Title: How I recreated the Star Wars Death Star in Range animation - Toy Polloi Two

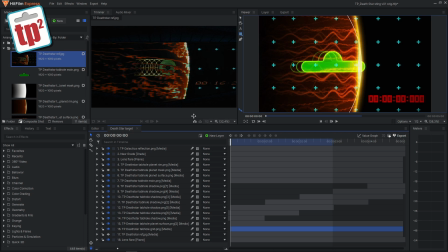0:07 Hello and welcome to Toy Palloy 2 and today we're going to be looking at how I made one of the incidental animations for my main channel Toy Palloy. Now if you've watched my channel over the years you'll know that I like to recreate intros and animations that you see on other TV shows and
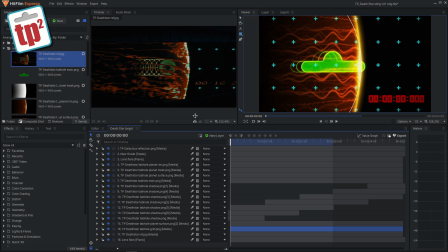0:21 movies and this time I thought I'd try and do something from Star Wars because I don't have that many Star Wars themed pieces at the moment.
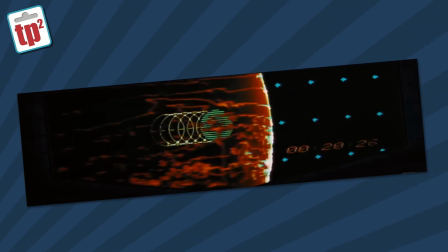0:28 So today we're going to look at how I created the Death Star in range sequence in a Toy Palloy theme for the channel. The first thing to do is find as many images as I can of the sequence.
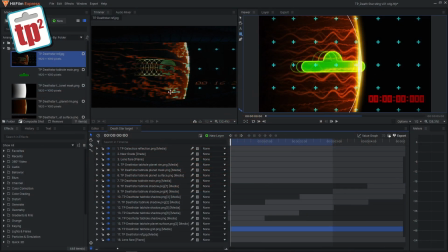0:37 And as you can see here, I found a pretty good shot showing how the Death Star looks and how the planet looks and all of the details that you see. Once I've got that, I go into Photoshop and try and recreate the elements that I know I'm going to need to make that sequence and animate it.
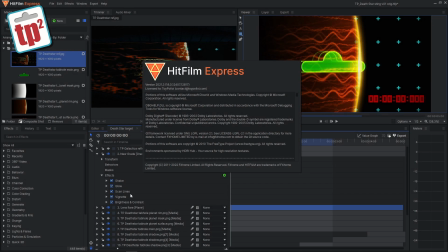0:51 The software that I'm using for this project is HitFilm Express, and this is an older version from 2021. I'm also using an old version of Photoshop, which is Photoshop CS5.
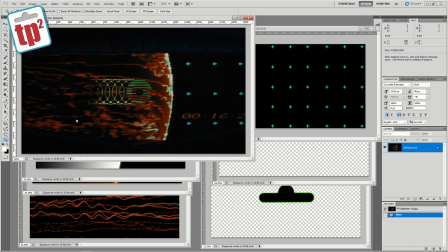1:01 So here we are in Photoshop and as you can see I've got the image that I want to recreate here and I try and break it down into the main elements. So first up we can see that there is a grid in the background made up of some blue crosses.
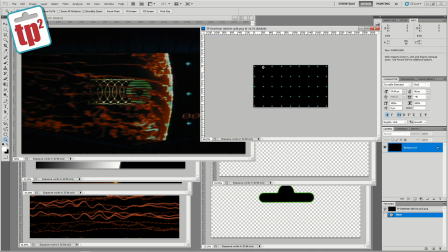1:13 That's a fairly straightforward thing to make so I made this image which is exactly that it's a set of blue crosses on a background that's
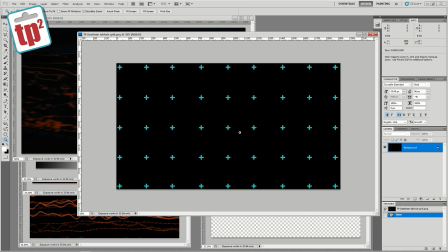1:20 all it is it doesn't do anything more than that we will be moving this in the sequence once we get back into HitFilm so that's the basic setup
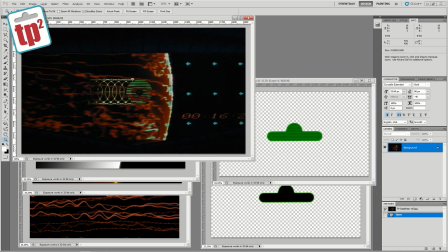1:27 for that shot. We then also need a version of the death staff and for that I'm going to be using the tab hole of my logo so I
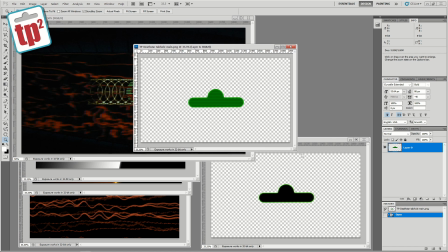1:35 created two versions of that you can see here this is one version so that is the tab hole with a green finish and a little bit of detail
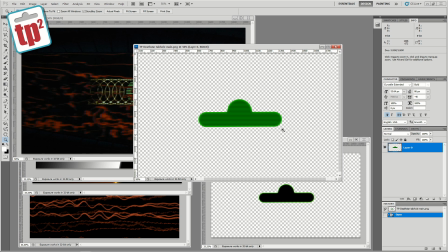1:41 around the edges that is saved as a PNG with a transparent background.
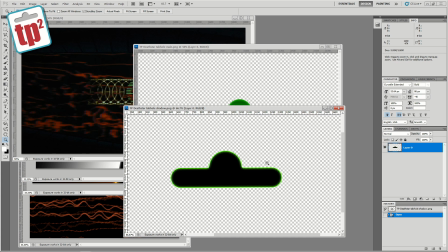1:44 I also created this version which is just the outline of the tab because as you can see if we look at the main sequence we have two versions
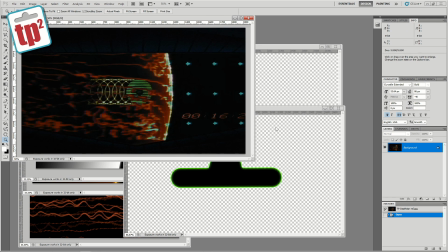1:50 of it we've got an outline that sort of trails behind so those are the two versions of the tab we then also need to create
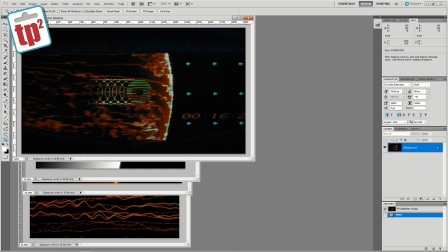1:56 the planet which is going to be the most complicated part of this sequence so the first thing i did was actually create the sort of outline that you see here we've got a little line that sort of shows the edge of the planet and for that i created this it really is just
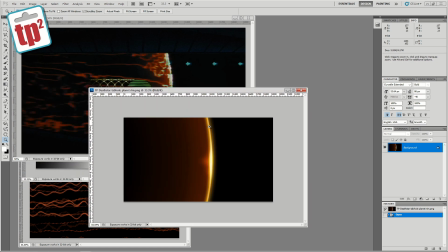2:09 a circle with a few details added to it and some layer effects to make it glow i also needed to make a mask of that because we're going to have to mask this off so that we can hide different elements in front and behind.
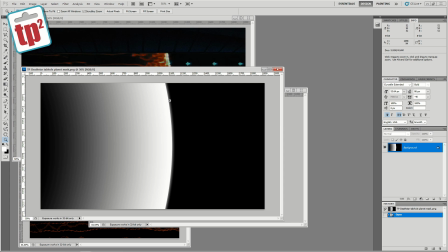2:20 So I made a mask of that. And as you can see here, this is a black and white mask. So we've got a little bit of a fade on this edge and then a larger fade to the left hand side.
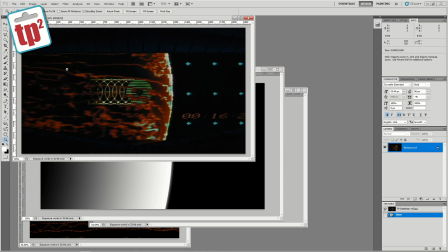2:29 Then we also need to create the actual planet itself. And as you can see on this original image, it's just a load of wavy lines.
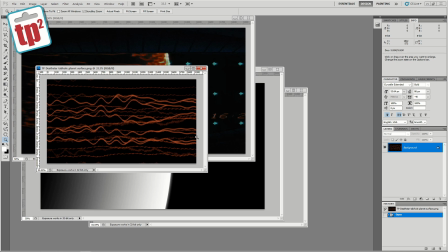2:36 So that's exactly what I created. I made an image which was just a load of wavy lines.
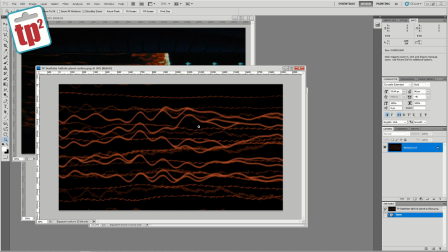2:41 And I think by the time we distort that and add the curves and the effects over the top, we should end up with something that looks a lot like this original planet.
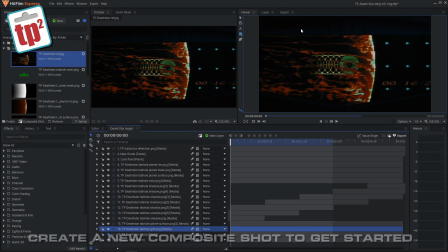2:48 So let's go back into HitFilm. So now we are back into HitFilm we can start actually constructing this using those elements that I've made in Photoshop. None of this is actually going to be using 3D elements. It is all going to be using 2D elements that are modified and distorted to make them look a little bit 3D.
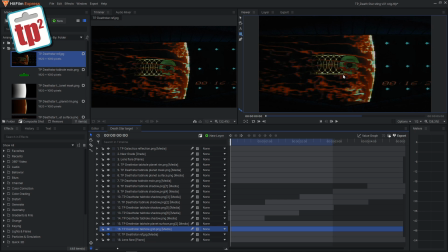3:04 The first thing I want to do is sort out the moving Death Star part. So we're going to be replacing that with the Topoloi tab hole. So what I do is I bring in the tab hole artwork that I've made and to that I just added a very simple animation moving it from one point on the left to another point on the right so over time you can see it moves across the screen.
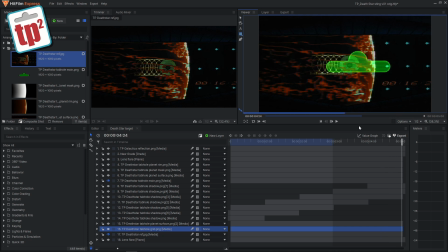3:22 This sequence is only going to be five seconds long so it doesn't really need to move far or particularly fast so that's a very simple animation to do and as you can see at the moment I have my reference image in the background just so that I can get things layered up and lined up and make sure everything looks as close to the original as I can.
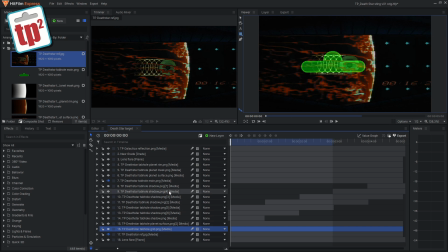3:38 I've also set this layer to be additive so if we right click on that layer we go on to the blend options at the top and I've made it additive so that anything behind it it adds to that just makes it look a little bit more computery like the original sequence that we have here so once we've got that first tab hole moving left to right we then need to add the trails that are left so I've used the
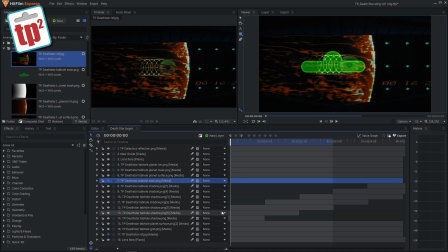3:58 other image that I created which is the one with the slight outline and I've just duplicated that a few times and then dropped it behind so every time the tab reaches a certain point I unhide a version of that image so if I just unhide all of these layers you'll see what happens if I now play the sequence you can see that every time the tab moves another one is sort of left behind and then it fades out
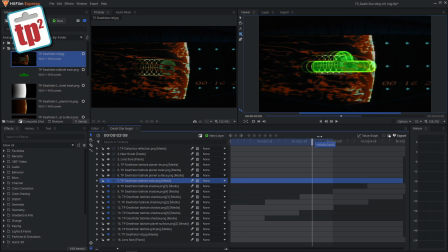4:18 slowly it's a very simple sequence to set up but it's the basis for this whole animation so if I hide the reference artwork you can see this working how it should do so that's a very simple setup but it gives you the basis of this whole sequence we now need to start constructing
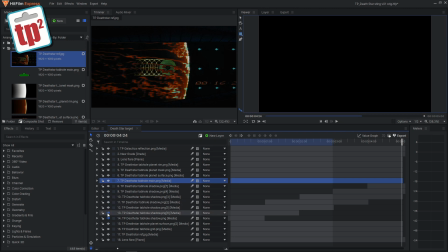4:34 the rest of the sequence so for now I'm just going to hide all of those because we don't need to see those and it's sometimes easier to work on other things when there's nothing else confusing the shot. The next thing I want to do is bring in these blue crosses and again they just move very slowly from left to right. So I bring in the image and as you can see that is just the image and again I've just added a very simple animation to it.
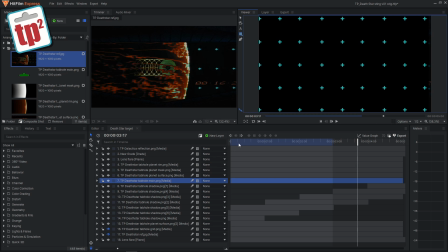4:54 It's just moving slightly from left to right but what we want to do is make it so it doesn't appear behind the planet. You can see here this planet doesn't have the crosses behind it. In fact they fade out. In fact they fade out very subtly just on the rim of the planet.
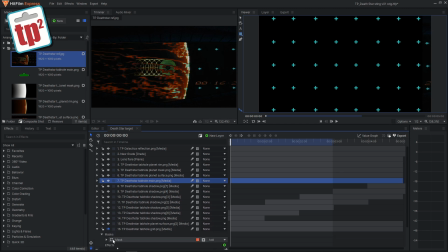5:08 So what I've done to this layer is I've just added a layer mask in fact if I switch this on you can see here is the layer mask and that just blurs out the edge of them so on one side we have the full crosses and when it hits the layer mask there's a bit of a feather on the edge of that so they start to fade out and on the left hand side they have completely disappeared so now if I hide
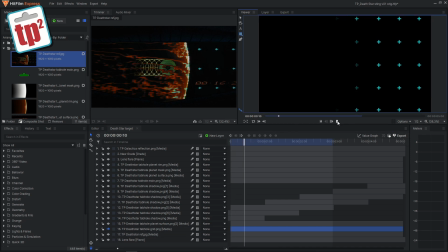5:27 the reference layer you can see that when we run that we've just got those crosses on the right hand side in fact if I unhide all of the other layers that I've already created which are the tab holes moving left to right you can see that the sequence is starting to come together and it's looking not too bad already.
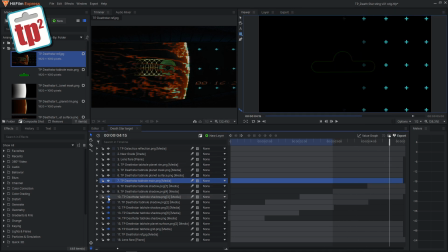5:45 Right let's hide all those again and we'll now start building the planet. The planet is going to be made up of multiple layers so we'll start by adding the planet's rim which was just that image that I made with a slight glow to it.
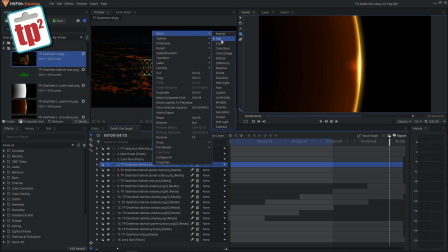5:56 Again this I've set the blend options to be additive because we really want all of these layers to add to the background so every layer adds on top of the next layer. It just makes it glow and look a little bit more interesting. We also need to now start adding the planet surface, which is where it gets a bit complicated.
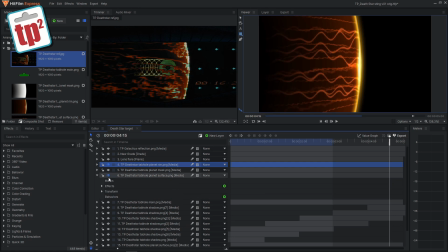6:12 So let me unhide the planet surface layer and switch off all of the effects so I can show what I've done.
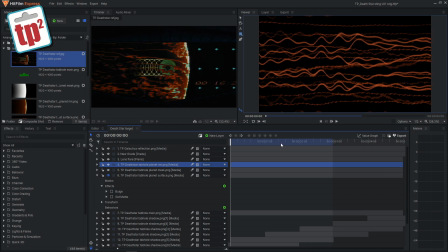6:18 So this is the image that we created in Photoshop and it really is just some wavy lines. Now, this is going to be the front surface of the planet because when you watch the animation, there's actually two surfaces. The planet is see-through. So you can see the back part of the planet is moving to the right and the front part of the planet is moving to the left so again I've just added a
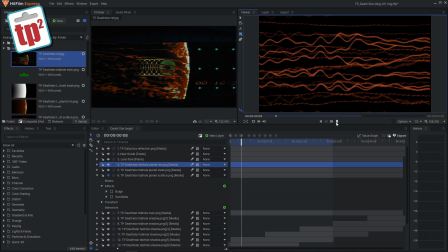6:34 simple animation to this layer moving it from right to left so you can see it just scrolls across the screen but it doesn't look like a planet at the moment so what we need to do is add the curve to it and that's where the matte
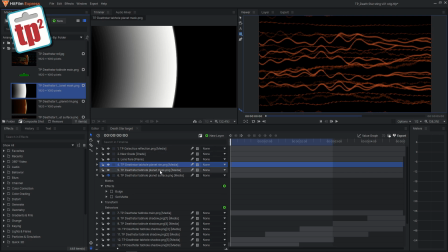6:47 image comes in so this is the matte image that I've made I've already brought it into the composite shot in fact you can see it here if I unhide it and all we do is we add a set matte effect to this layer and then we choose that matte image so if i switch the
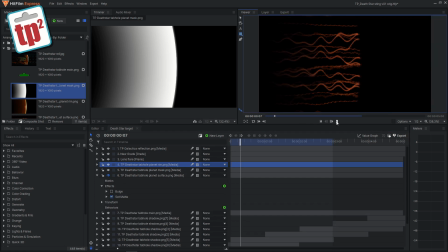7:00 matte image on you can see we now have a curve added to that piece of artwork so as it moves it fades in from one side and fades off to the other but it doesn't really look like a planet it just looks like something scrolling left to right so what we do
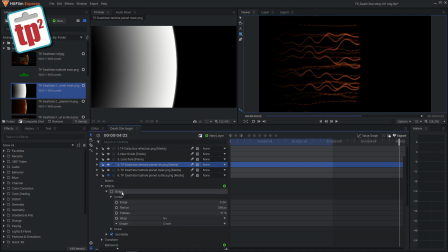7:15 now is we add a bulge modifier and this sort of curves the image so if i switch this on you can see it's added a bit of a curve to it so now when we run that image it looks like it's sort of rolling around the edge of a ball and it's starting to look like a planet
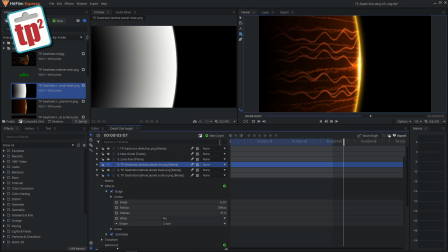7:28 and if we unhide the rim that we've already added let's see what that looks like now so that's not looking too bad
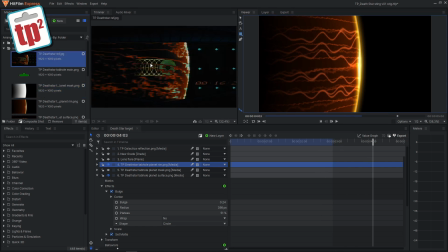7:35 you can see it's now starting to look like a planet but as I said the original version seems to have a back to it so when you looked at it you can see the other side through it so what we need to do is add another version so let me hide the front